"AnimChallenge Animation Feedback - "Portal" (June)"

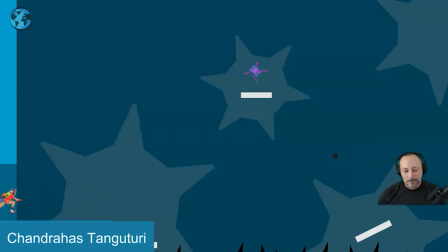[19:32]
if it's just if it's something that's a bit more contrasty and mechanics and less replicating of a game it might have been interesting to get maybe the character jump not like a jump roll but maybe a higher apex here into step step step or step step into something else and then that just
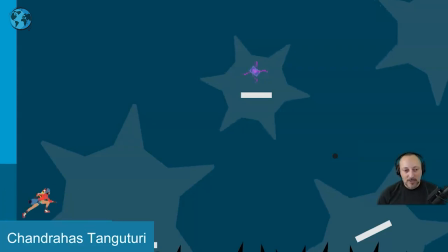[19:51]
something for contrast so it doesn't feel like well there's a cycle until until this section and it could even just be something where the character is higher with the body and then gets lower over this time for a little height contrast that goes then and then leads into a squash dissipation for the
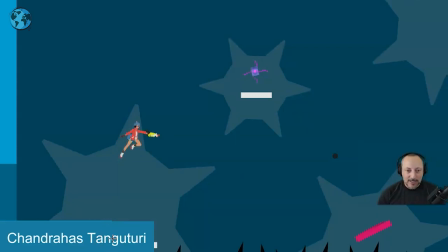[20:10]
stretch here again picky stuff and understand that the feel is more video game so it's not it's not huge something here at the appearance could be cleaner in terms of coming out of that portal there instead of appearing in front a little picky thing there i do love that when the character gets
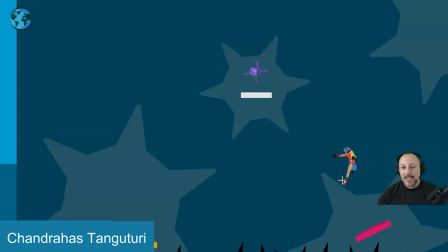[20:27]
to this point that it actually goes up this way hold with a little bit of moving holding on those legs and then into the back move here i might go a bit further with the drag on those legs just give this an extra because the legs are already going back and i'll bring
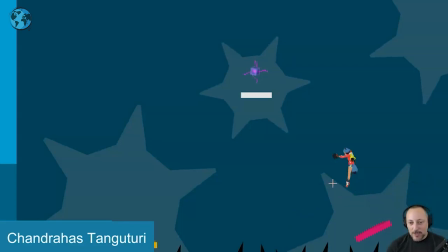[20:44]
my head back down here the legs are already going back right here back so might as well have something there this is probably also a bit of a glitch late there it's players in full here let's see that
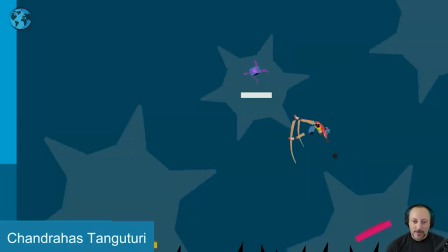[20:59]
kind of works though yeah i'll take it back once you play it in real time i buy it but i would still experiment with going further back it's kind of interesting though how delayed that multiple is there.
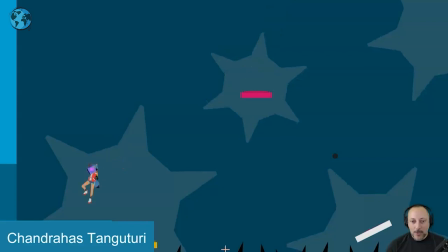[21:16]
That's all cool, again, I like the hold up here. That's great too, I love the timing of up and coming out there. Again, hang time is great. With that little land hop forward, even just a little bit of leg adjustment,
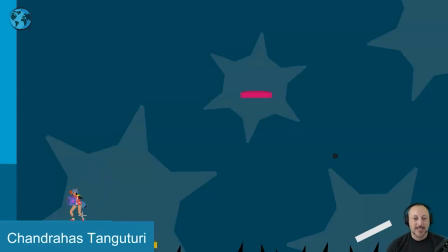[21:33]
so it doesn't feel like landing and just sticking to this, it just gives you a good sense of weight. also cool how character grabs that maybe that could be something where on the grabbing there could be a bit of a glow or
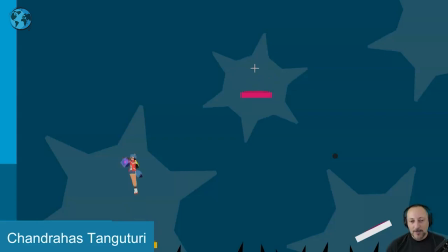[21:50]
some sparks that would then stay put and you could have fun with this where they kind of get sucked into this as well so then they kind of fade off but one or two coming through the portal a little extra detail it could be kind of fun and i do love this I do love how A disappears with this.
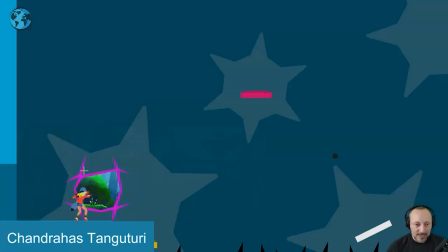[22:07]
It's not your classic round portal that you might have like that. It's kind of off here.
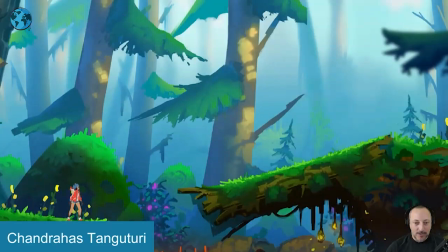[22:12]
And then the expansion into this. And then going back. That's very cool. The only picky thing about this is that's cool in terms of readability. But once she gets to here, it's almost like this is a bit of a bummer. Where we get to there and the head kind of gets lost behind here and this here.
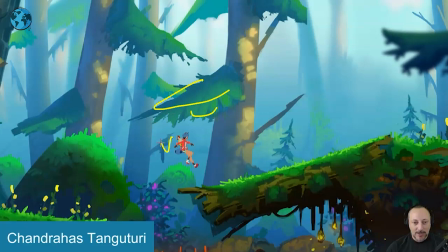[22:31]
i think this could be something where we could maybe bring this up a bit higher take this out maybe put it here i don't know it's something where just we clean up this area for so it's just this color here for super clean silhouette that's the only thing because right at the end
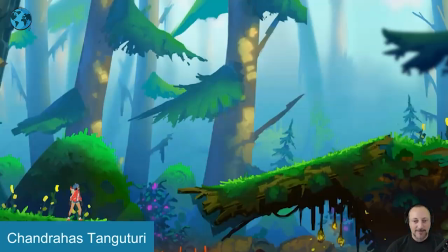[22:45]
and i want to read exactly what's going on and i feel like what did i just see there's something going on there a bit of a whole pivot around here plus all of this that's the only thing again very very picky but I'm gonna leave it at that. The rest is super cool.
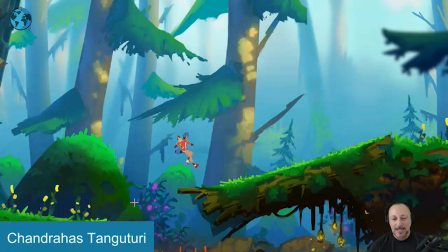[23:02]
So again, more of a shot that I wanna highlight in terms of how awesome it is with little picky things here and there.
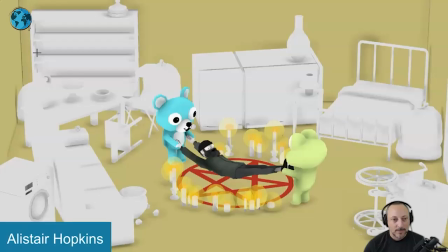[23:09]
All right, that's that, thank you. Alrighty, there's sound here, let's watch this in full first.
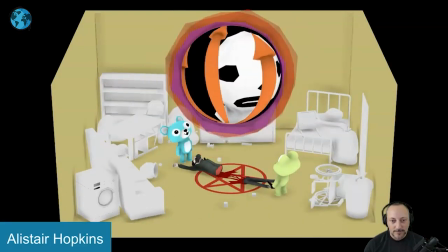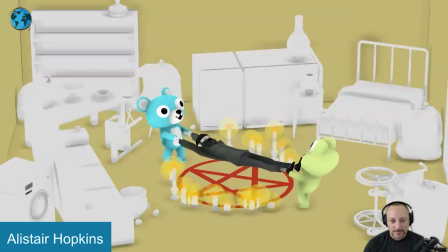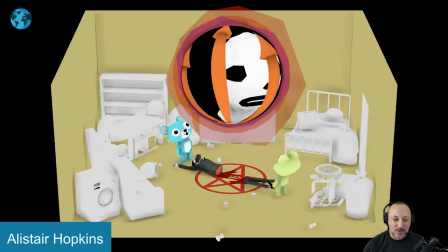[23:25]
It's so good. So I'm picking this one. I don't really have much to say.
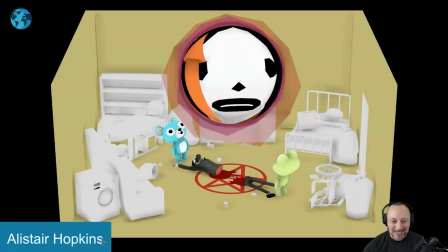[23:31]
I know I say this and then, you know, I ended up having 10 minute critique about picky things. but actually in this one i think the
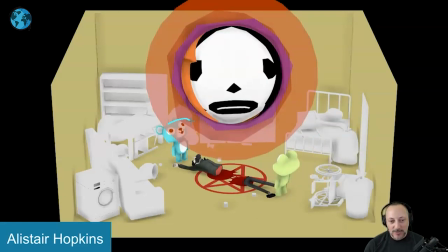[23:38]
only thing i would say right now is that it would be interesting for this character oh i'm trying to call us here to have
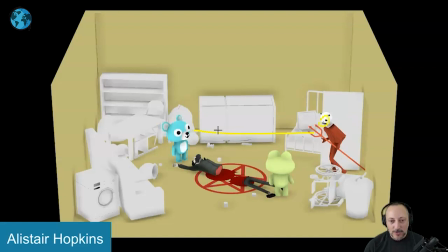[23:47]
a dart that focuses on this character a bit more as in this is happening but then it's kind of spaced out and even looking too high maybe this rig doesn't have eye controls like that or
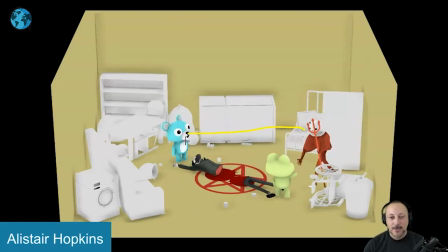[24:02]
maybe you can just have a better focus here and then do it through head darts that it would then focus down focus back up and then a bit higher
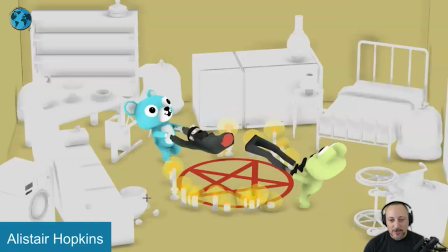[24:12]
and a bit lower there as it gets closer and that's that it just i feel like that
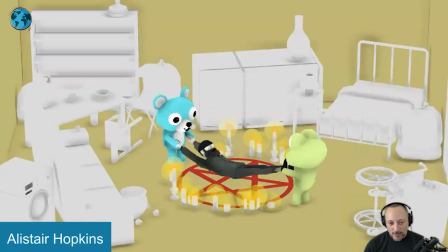[24:17]
could have been pushed a bit more other than that i just want to pick this apart in terms of what's so awesome besides the
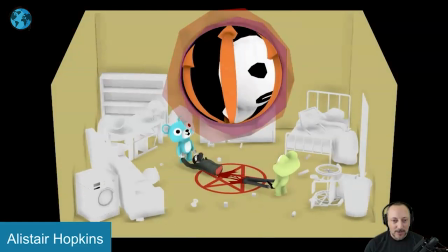[24:26]
sound if you go back to it i love this how the landscape opens up
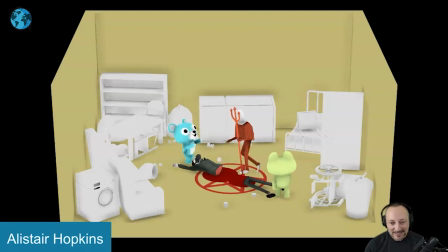[24:34]
the audioscape there and the little the little squeaky sounds here we bring up the volume a bit more so
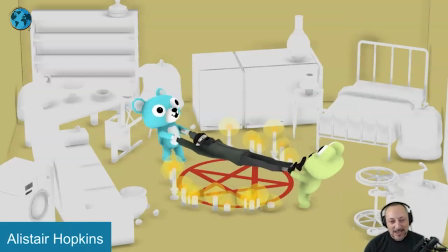[24:43]
good and there's so many other things here so you have a really good i have to go cut that sound off here really good sense of pull and wait and i love how it
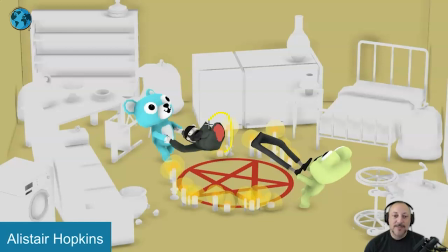[24:55]
then pops here and It still has enough energy and momentum to go up and then down for the plop here. Just watch those separate pieces. Some good timing there. If you'd be super picky, maybe they don't land at the same time.
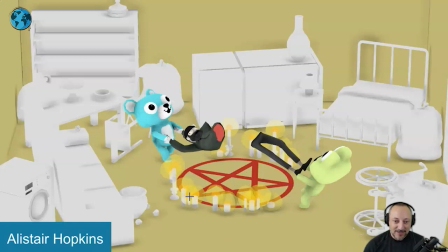[25:12]
See, here I go again by framing to picky things. That could be something.
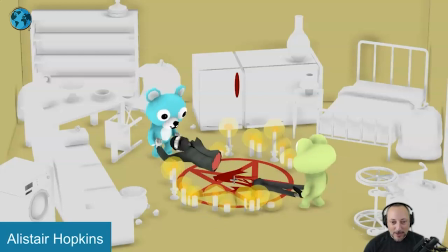[25:17]
But then you got that with the blood splatter, which is this that brings this up.
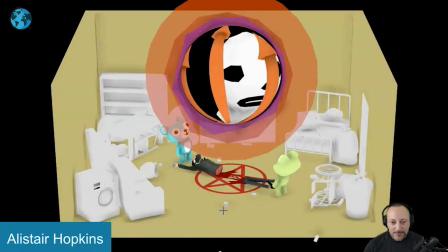[25:22]
Now look at the blood splatter here. You have more blood coming out.
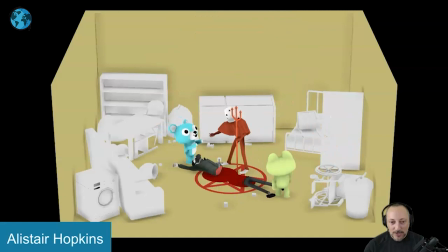[25:28]
forming two pools, also different size for contrast.
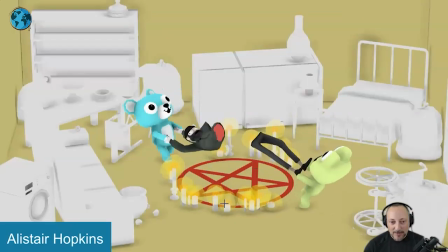[25:32]
You might also argue there's more blood here, pumping out than in the lower limb section there, right?
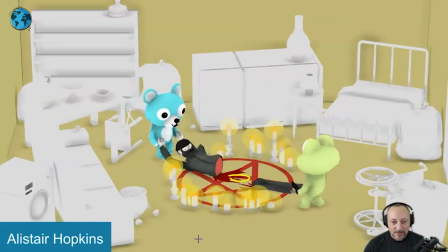[25:38]
Which is already great little detail. So morbid, but still it's really great.
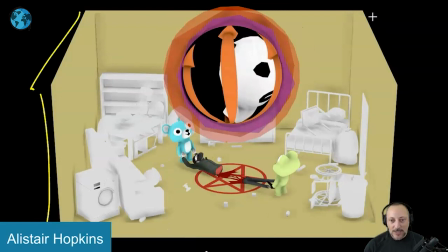[25:42]
I love how we zoom out, boom, on this, so that we are kinda seeing the inside of this room, but we see the walls here,
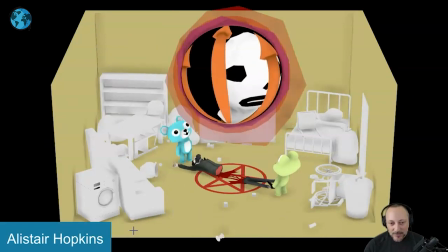[25:51]
but then those pieces fall off the edge here. i know
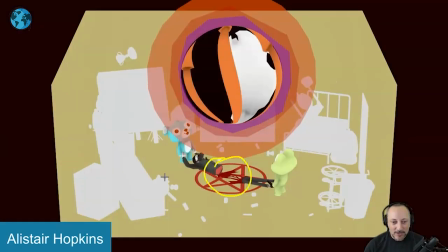[25:57]
this little picky thing i love it i love the whole interaction and as this expands how all
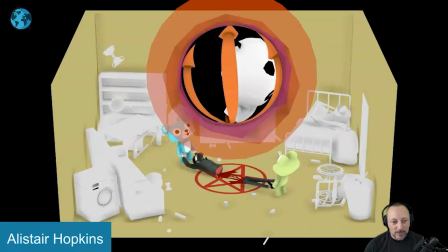[26:03]
these little pieces move just gets me all giddy about animating all these little extra
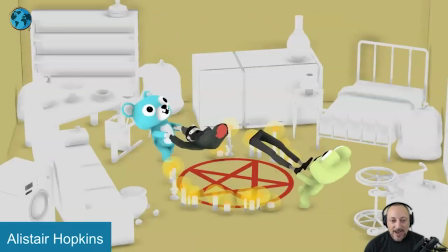[26:07]
pieces it's great the timing of it too is where you look at
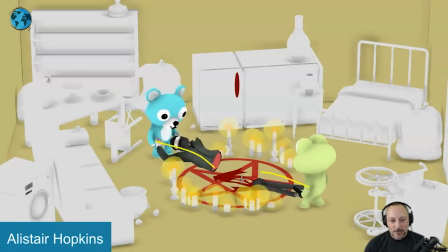[26:13]
this focuses here goes off to these two also love how the head at one point
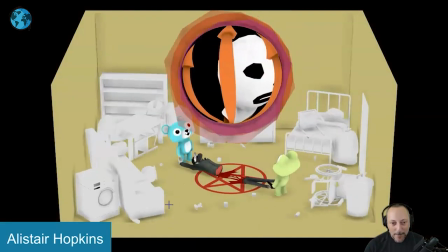[26:18]
like this little guy let's go boom little extra little bounces
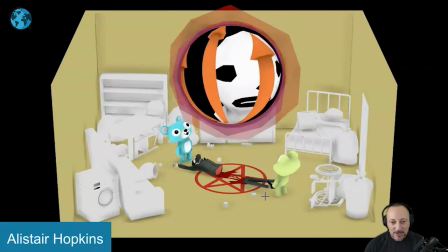[26:23]
same thing with this guy this is at the same time there's an offset the drop here i love how
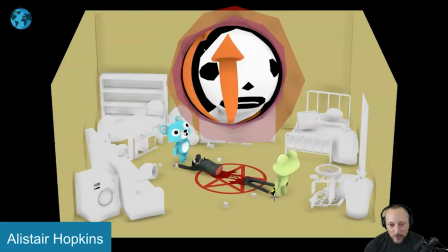[26:28]
the feet like the legs drop and then the feet go over and then plop down to the side